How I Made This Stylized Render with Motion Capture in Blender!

Hey guys, my name is Logan and today we're going to be talking about how I made this render.
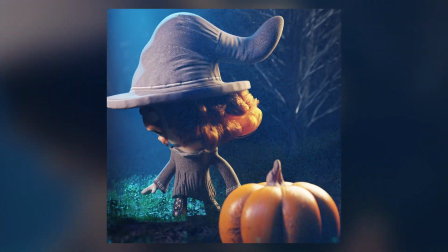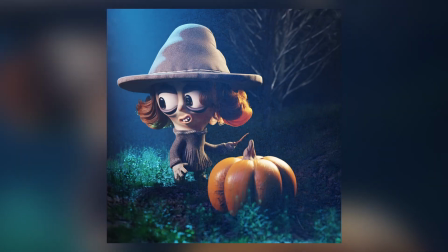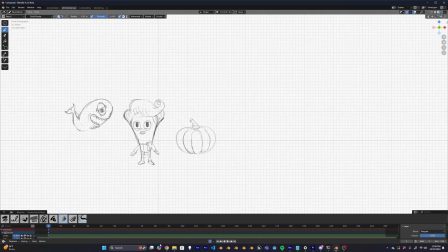14s
So I sketched out this little dude here with big hair right next to a pumpkin, but then the hair wasn't quite hitting so I kind of changed that up a little bit and I was like, oh what if we do a little witch character and she has this pumpkin.
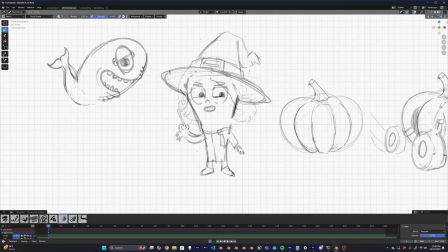27s
Then I thought it would be cool if maybe she's running from something and then she sees this pumpkin and she uses magic to turn the pumpkin into a little pumpkin vehicle and then just drive off cool let's make it so now that I have my idea ready I now pull open a brand
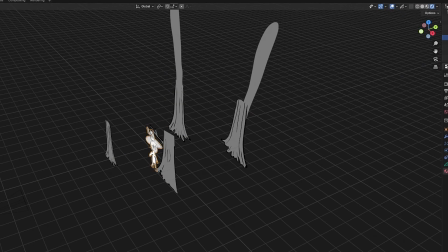43s
new blender 2d workspace where I can start making my animatic my animatic is a beautiful place because it allows me to experiment very
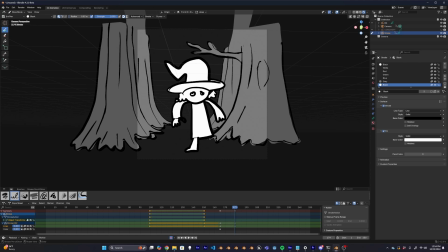50s
quickly on what's going to work and what's not going to work with my animation here's where I start placing a lot of the beats of the story and I can
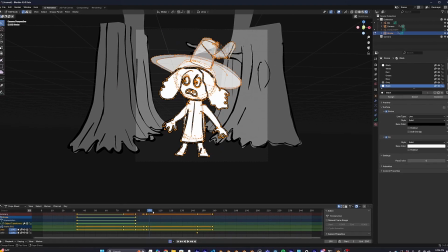58s
really figure out the timing here blender makes it so easy to just sketch quick characters and then use their sculpting brushes to just push and pull
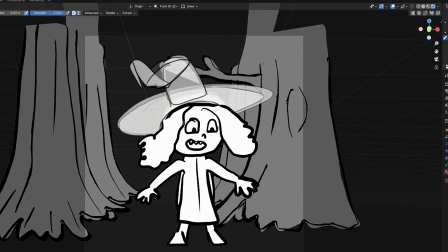66s
things around and make quick little pose changes to just give your character a little bit of life because in the animatic phase we don't care about visual
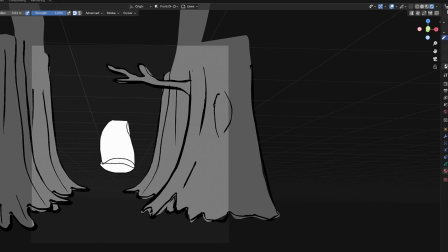75s
fidelity this is all about telling the story doing it quick and hitting some of those key frames and key
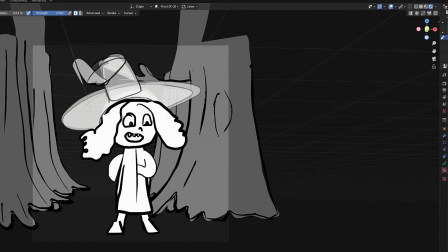81s
poses so you can really start to get an idea of what is the story you're telling and after a little bit of drawing this animatic,
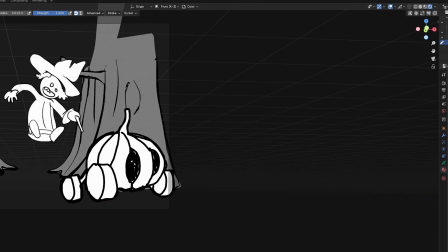88s
here's what I came up with.
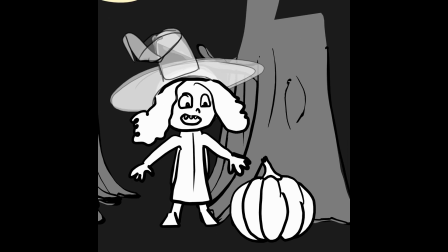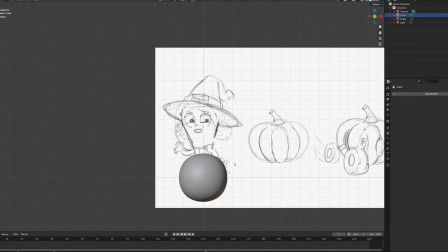94s
So, I started out making this character the same way I start out making any character, blocking them out with general shapes.
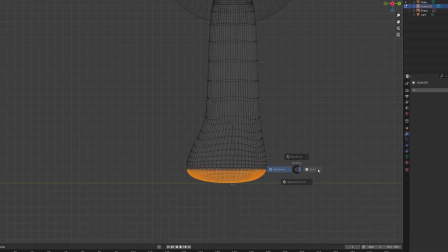101s
Here, I'm grabbing spheres, cylinders, and just positioning them in reference to the drawing that I did.
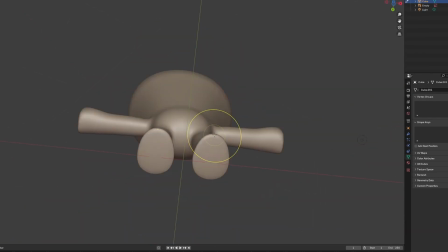107s
As soon as all my shapes came together, I could merge everything together and start working on the face.
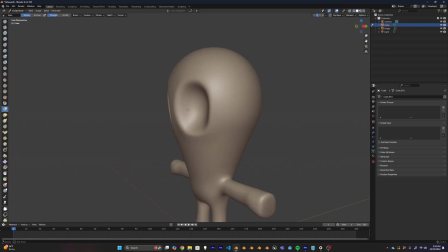112s
I went ahead and carved two deep eye sockets to make sure I had plenty of room for my stylized eyeballs, followed by a little nose.
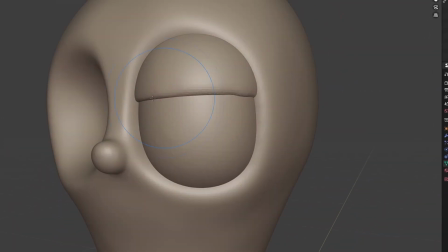119s
I then just went through and refined some more of the facial features puffing up the nose a bit adding a bit of creases around the eyelids and puffing up the cheeks a little bit.
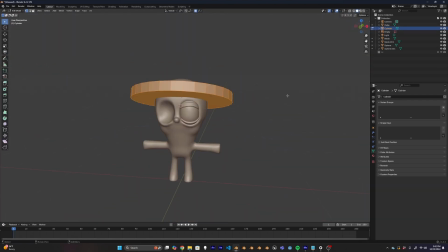128s
Once I had those eyes done I wasted no time I jumped right in and started making the clothes. The first thing I wanted to do was make the hat.
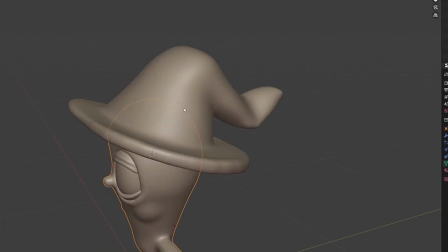135s
Just like the body I blocked the hat out with a couple of cylinders and then just took it into sculpt mode and sculpted a little bit of detail it to it.
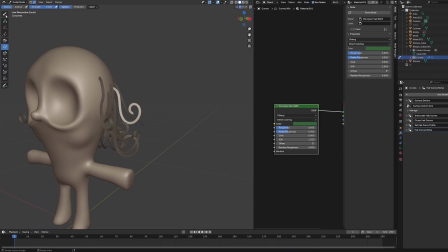143s
At this point, I moved on to making the hair. And I gotta be honest with you guys, it took me way too long to figure out just how great Blender's new hair system is.
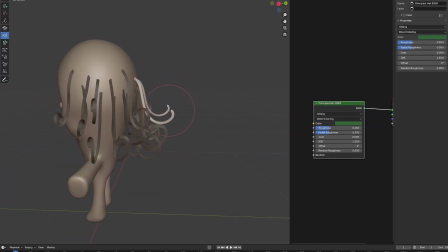152s
And this is the first project I tried it out on. It is so good. It is so good compared to the old hair system.
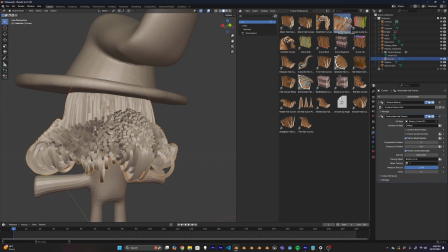158s
One, I think it's way more performant. But two, the actual grooming process is so much smoother and you have way more control over individual strands.
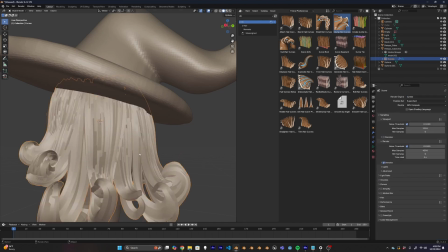166s
So I just went through and added like probably 20 to 30 different individual hairs that I want to act as a guide for the entire hair system.
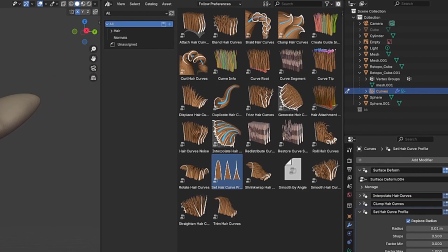174s
And then I can use Blender's hair assets, like this clumping right here, to actually craft the look of the hair.
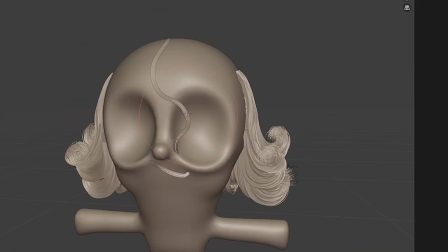180s
I then added a second hair system just for the one individual little strand of hair that comes across the face.
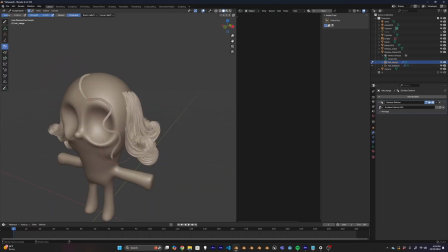186s
I basically did all the exact same steps, except that it's only for one strand of hair. I like this a lot.
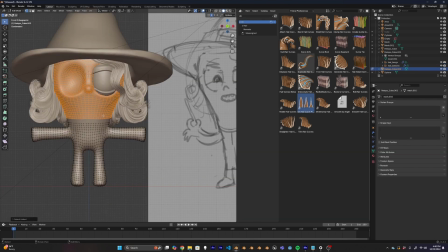192s
I think this really adds to the character's design. I did some automatic retopology using quad remesher.
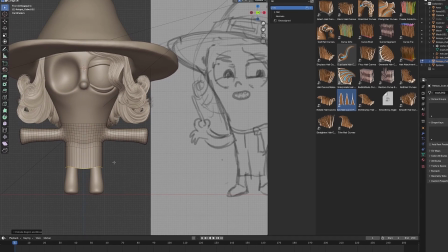198s
I was able to then take that and use that as a base mesh to sculpt the dress out of. As you can see, I just extruded some of the faces down to actually make it look like a dress.
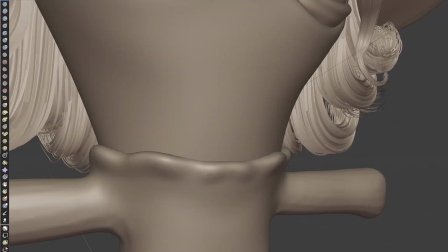207s
Then, I got to sculpting in some details. That includes some cloth wrinkles, a cavity for the wrist, and a cavity for the legs as well.
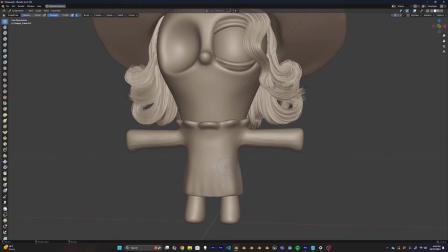214s
I didn't want to over-sculpt and go overboard with this. I just wanted this to feel like a simple little claymation dress.
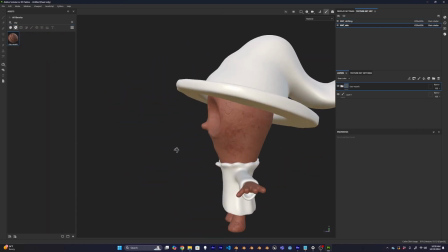221s
At this point, I took my little witch character over into Substance Painter, and I just made a quick material for the skin and for the clothes.
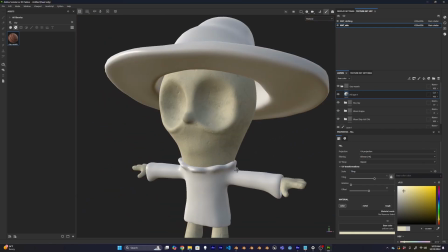228s
I have a really cool clay shader that I like to use as a base for a lot of my claymation kind of work.
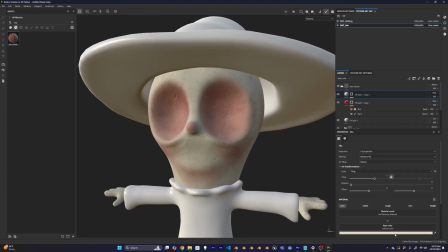233s
Then I'll move into paint and specific maps. A lot of redness in the nose and the cheeks, that sort of thing to give the character a little bit of blush.
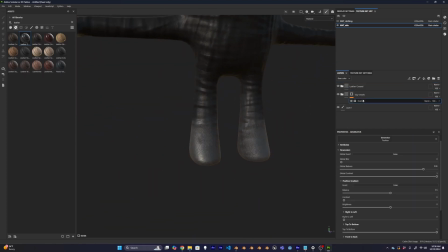240s
Once I have that done, then I'll move on to the clothing, adding in just a basic cloth material, and then just giving the outfit some color to make it feel like a spooky witch.